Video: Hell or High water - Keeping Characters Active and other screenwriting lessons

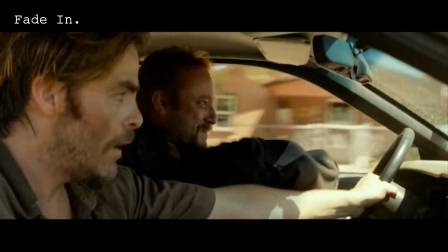[0:00]
Active characters are what drive the story,
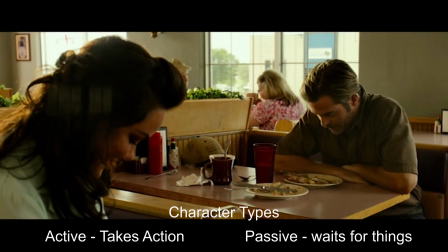[0:04]
no matter how big or small their want is, from page one of the script.
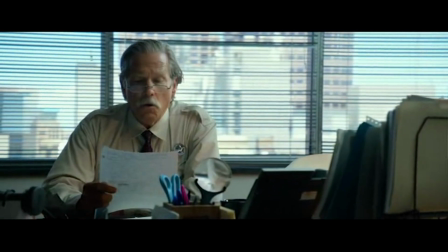[0:10]
In 2021,
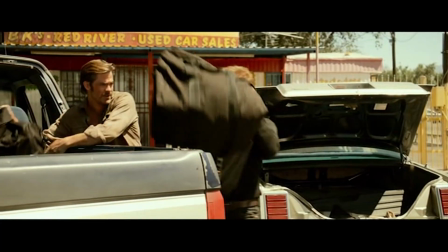[0:13]
the Writers Guild of America placed Hell or High Water on the 101 greatest screenplays of the 21st century,
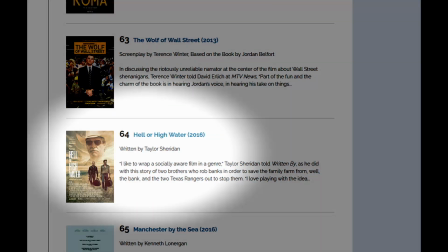[0:21]
so far at number 64.
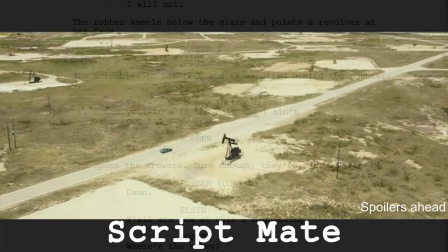[0:23]
This is Scriptmate, and in this video, I'll be taking a look at the screenplay for Hell or High Water.
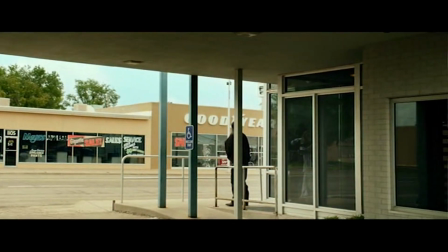[0:32]
Exposition in Action In the opening scene, the bank teller Elsie questions the two main characters.
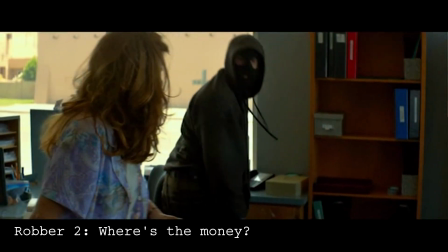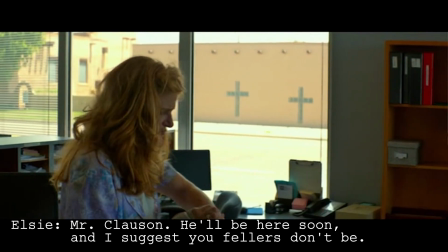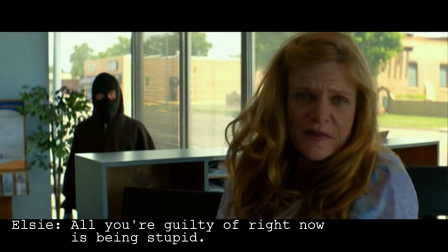[0:53] being stupid.
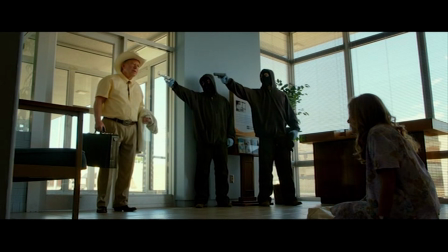[0:54]
This indicates that they are in no way experienced with robbing banks and we didn't need to see them plan out the robbery.
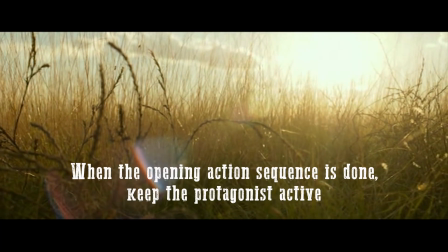[1:04] You got a gun on you old man.
When the opening action sequence is done, keep the protagonist active.
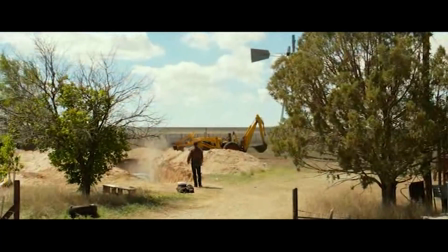[1:12]
After the two opening bank robberies, the film continues with Toby and Tanner discussing what they need out of the bank robberies.
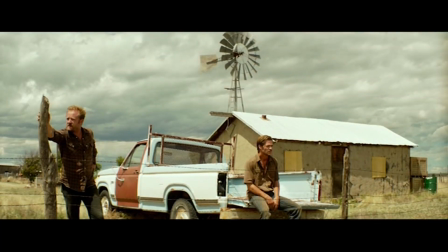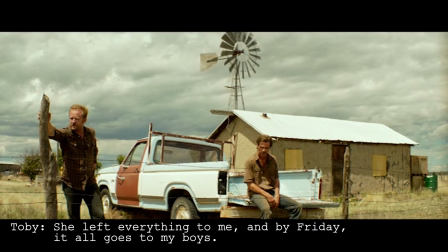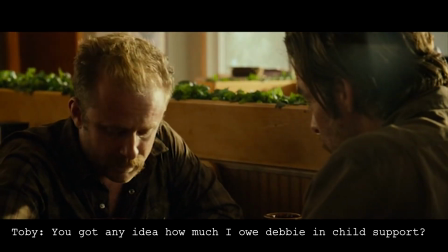[1:41]
What it means if they don't get away with it, and why now?
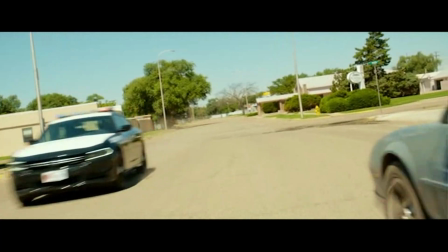[1:50]
Amidst doing this, backstory is generated both with Toby and Tanner.
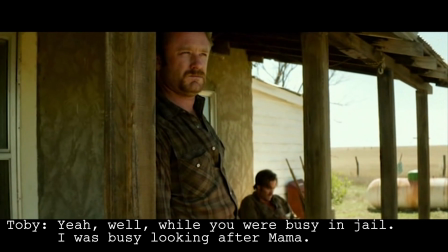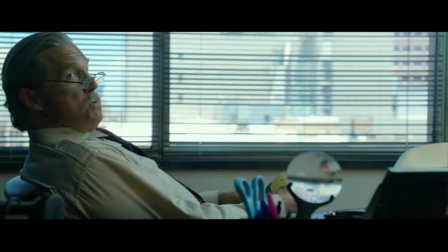[2:00]
as well as the police officers, Marcus and Parker, who we meet to show the heat is on for the bank robberies.
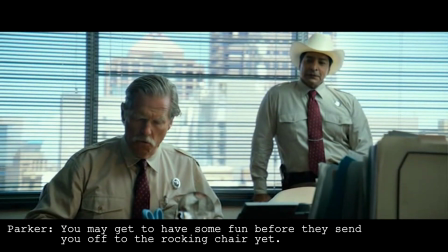[2:08] You may get to have some fun before they send you off to the rocking chair yet.
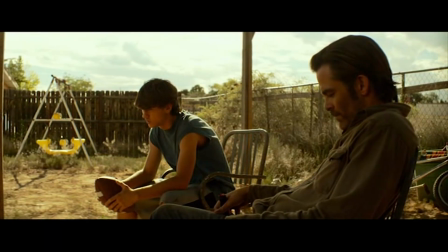[2:13]
Meaning it hits the important storytelling keys of goals, stakes and urgency.
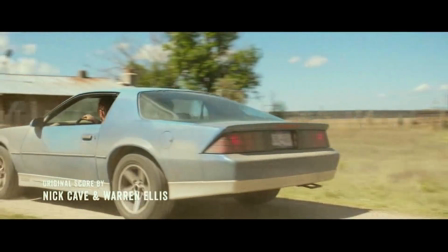[2:21]
Use your protagonist's home to tell us about them. When we first see Toby's Ranch, it's in the middle of a very rural area.
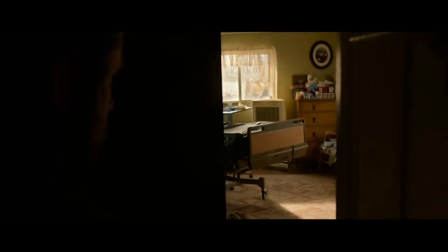[2:30]
It has an old windmill, and inside the house is a bedroom with a hospice bed in the middle of it.
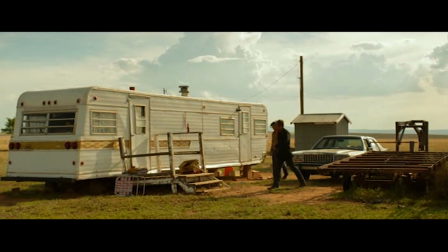[2:37]
Soon after, we see Tanner's trailer. On the wall is a framed photo of Toby and Tanner as kids,
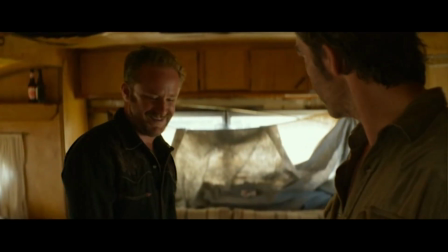[2:45]
indicating that Tanner has always cared for Toby.
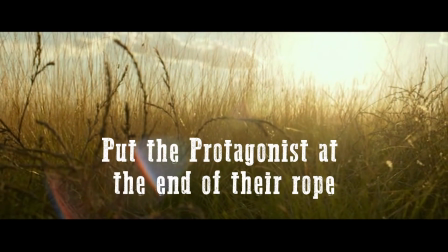[2:51]
Put the protagonist at the end of their rope.
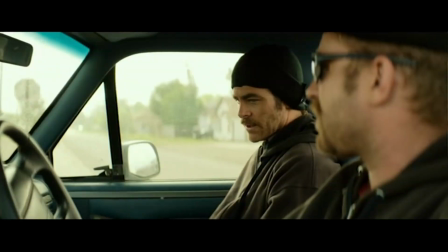[2:55]
We feel for Toby early on as the bankers put him behind on a mortgage for the property of his mother's ranch.
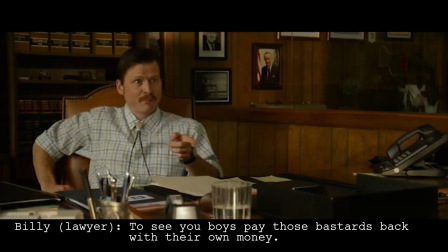[3:03] To see you boys pay those bastards back with their own money? Well, if that ain't Texan, I don't know what is.
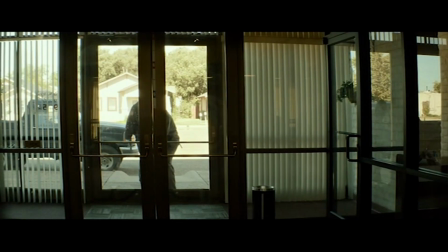[3:14]
Without this, there is no reason for us to want Toby and Tanner to get away with the bank robberies.
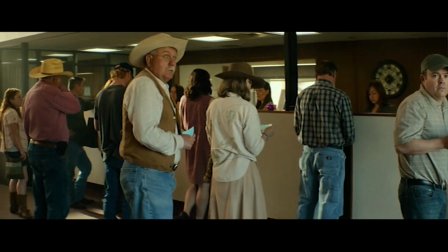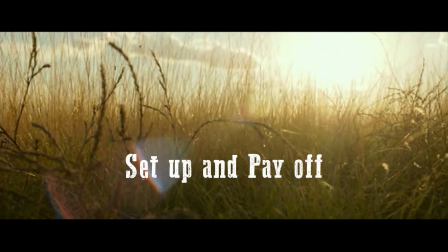[3:30]
Set up and pay off.
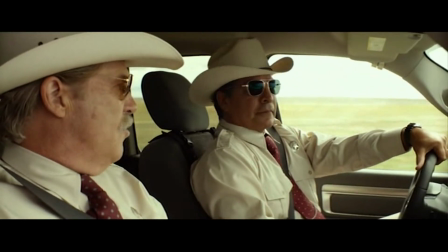[3:32]
In the scene where Marcus and Parker are on their way to their third bank robbery, being committed by Toby and Tanner.
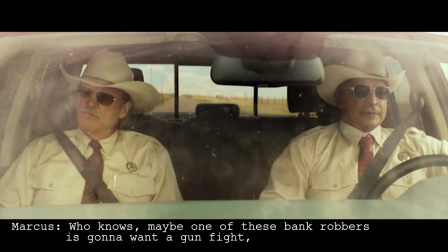[3:41] Who knows? Maybe one of these bank robbers is going to want a gunfight and they can dodge my retirement in a blaze of glory.
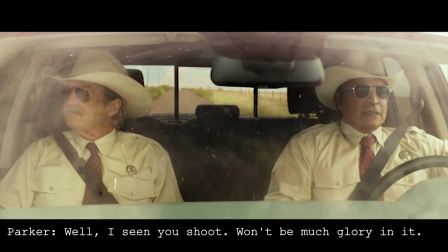[3:51] Well, I've seen you shoot. There won't be much glory in it.
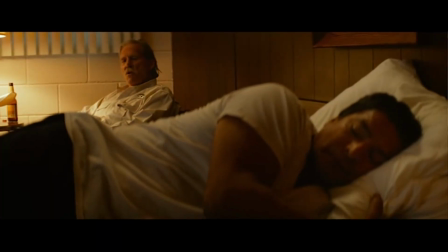[3:54]
Marcus is a somewhat racist man who throughout the film makes jokes to Parker about his Native American heritage.
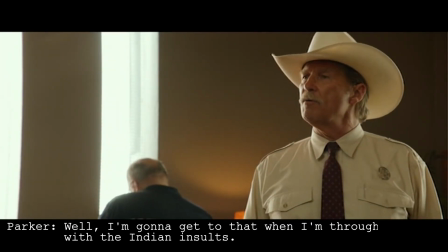[4:03] Well, I'm going to get to that when I'm through the Indian insults.
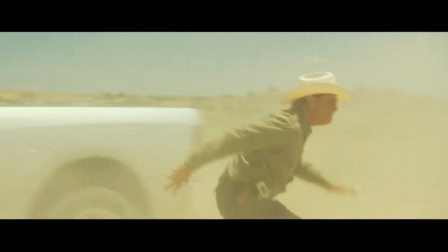[4:07]
Which means we like him a lot more in the climax, after Parker gets shot at and Marcus avenges him.
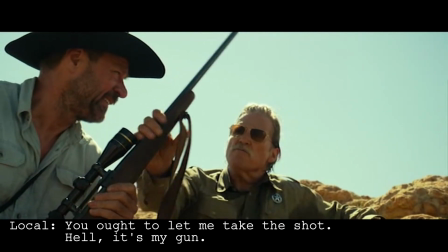[4:15] Yo, let me take the shot. Hell, it's my gun. That'll go near that. He's mine.
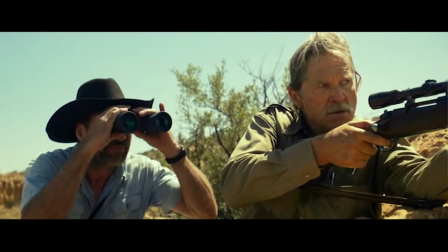[4:21]
We also don't see him shoot until that scene, which gives it such a big build-up.
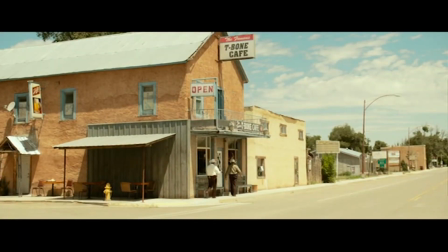[4:32]
Add juice to a dull scene. In the scene where Marcus and Parker are at a T-Bone cafe, watching over a bank,
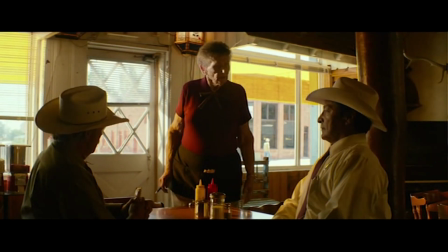[4:40]
an elderly waitress approaches them and, rather than the usual, asks So what don't you want? and goes on to say Oh,
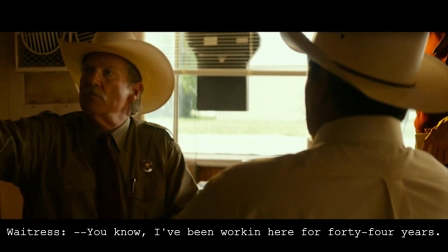[4:49] well, uh, I think I just, uh You know, I've been working here for 44 years.
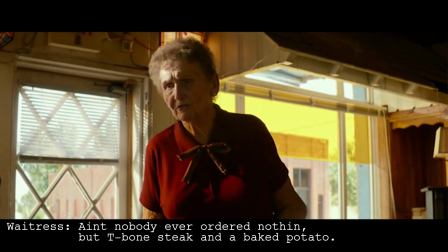[4:55] Ain't nobody ever ordered nothing but T-Bone steak and a baked potato.
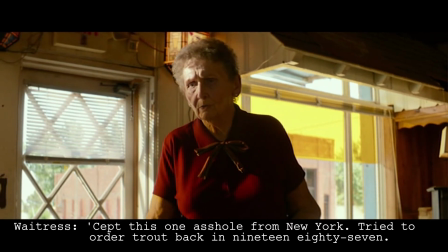[5:00] Except this one asshole from New York tried to order trout back in 1987.
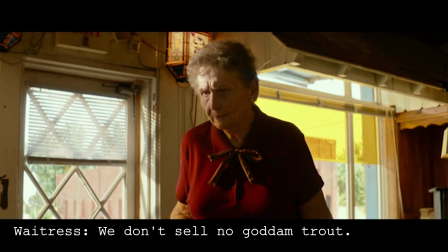[5:05] We don't sell no goddamn trout. T-bone, steaks.
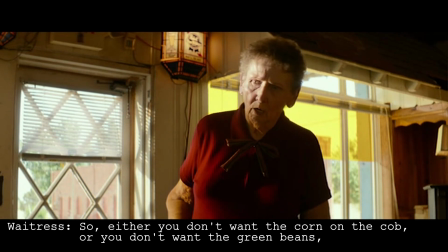[5:11] So either you don't want the corn on the cob, or you don't want the green beans, so what don't you want?
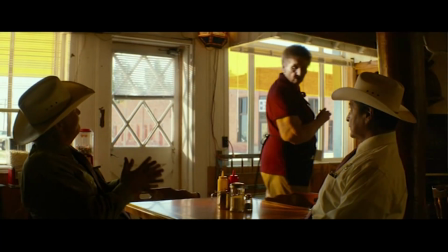[5:19]
Which gives the scene a lot more irony than just the same old cafe scene.
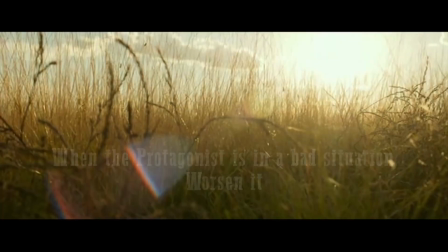[5:24]
One restaurant with a rattlesnake for a waitress. when the protagonist is in a bad situation, worsen it.
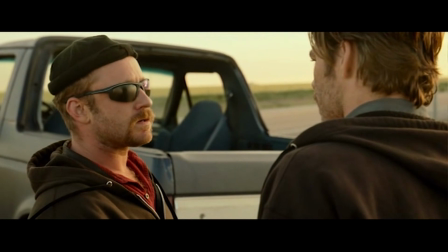[5:33]
As we see in almost every heist movie, authority shows up to take down the bank robbers.
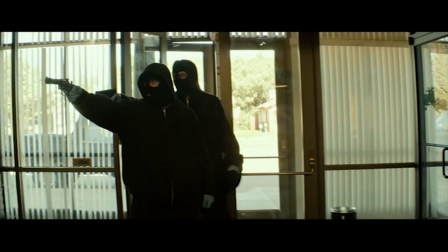[5:39]
In the climax scene, where Toby and Tanner are robbing a bank, it's bad enough to have authority show up.
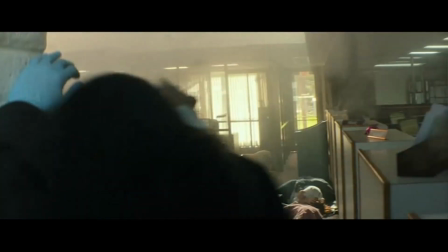[5:46]
But they also get blood on their hands as Tanner takes out an armed security guard and an armed customer.
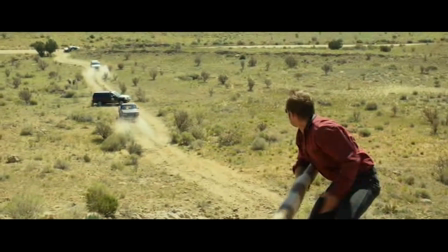[5:54]
Tanner must face off with many officers, and armed civilians, while
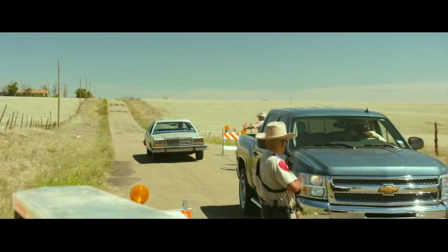[6:06]
Toby must deal with four sheriffs blocking the road who need to question him.
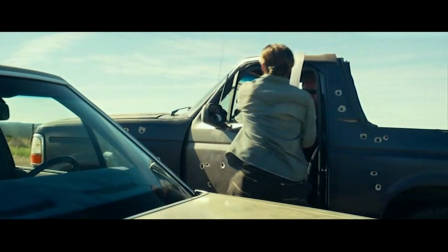[6:14]
Show not tell. In the scene where Tanner gives up and wants Toby to get away with the money, it is stated
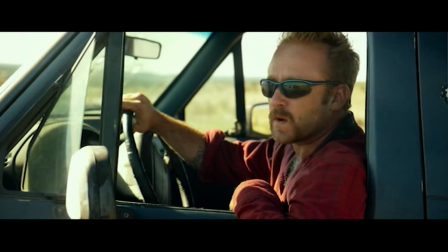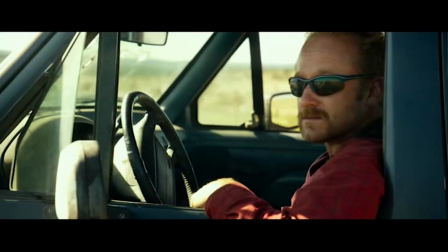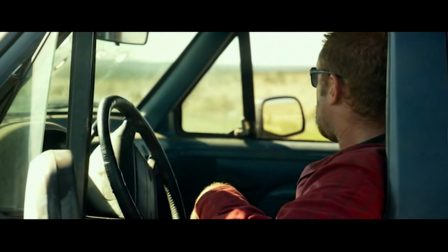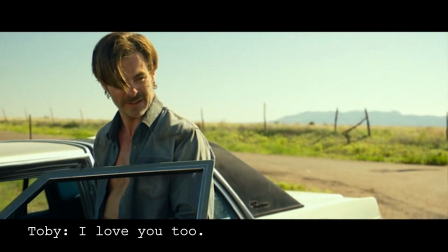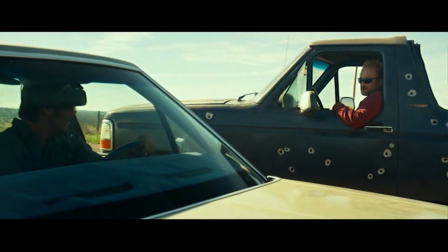[7:10]
By Tanner not replying to the question of where he is going,
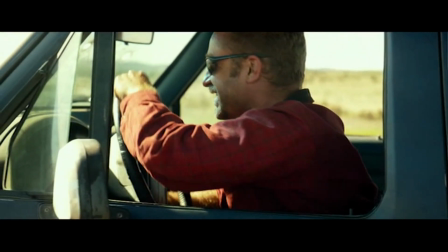[7:14]
it indicates that he is on his way to taking on the law.
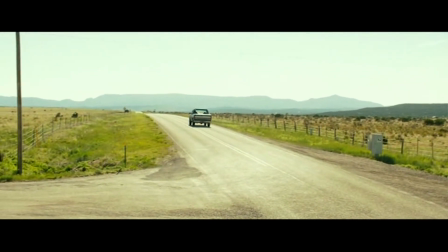[7:20]
If it were anything else, he would tell Toby that he's going somewhere which is not part of the plan.
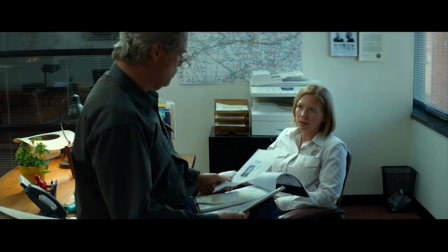[7:31]
The year after its release, 2016,
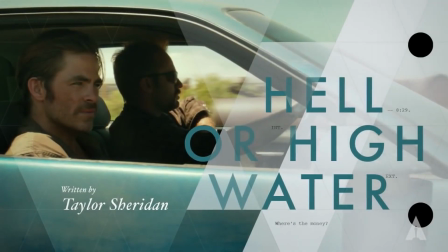[7:35]
it was nominated at the Oscars for Best Original Screenplay, but lost to Manchester by the Sea.
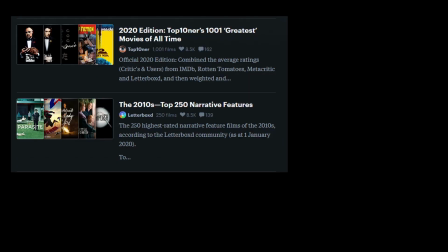[7:42]
It appears on many letterboxed lists, which praises the film.
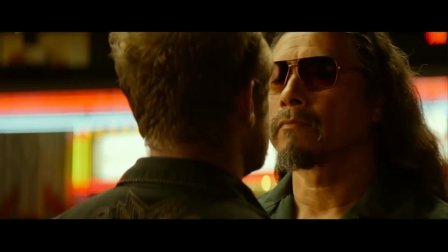[7:50]
And Hell or High Water is also my personal favourite film of the 2010s.
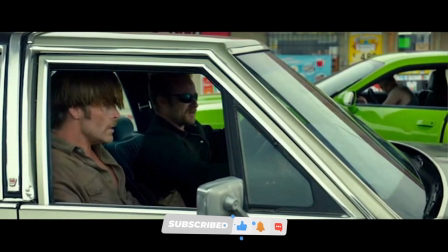[7:59]
Thank you for checking out the channel. Please like, subscribe and let me know your thoughts in the comments below.
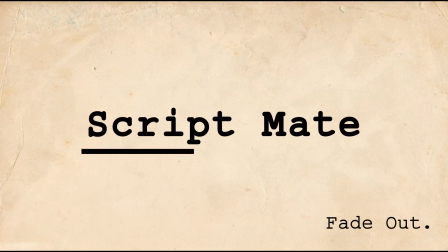[8:07]
Scriptmate, Fade Out.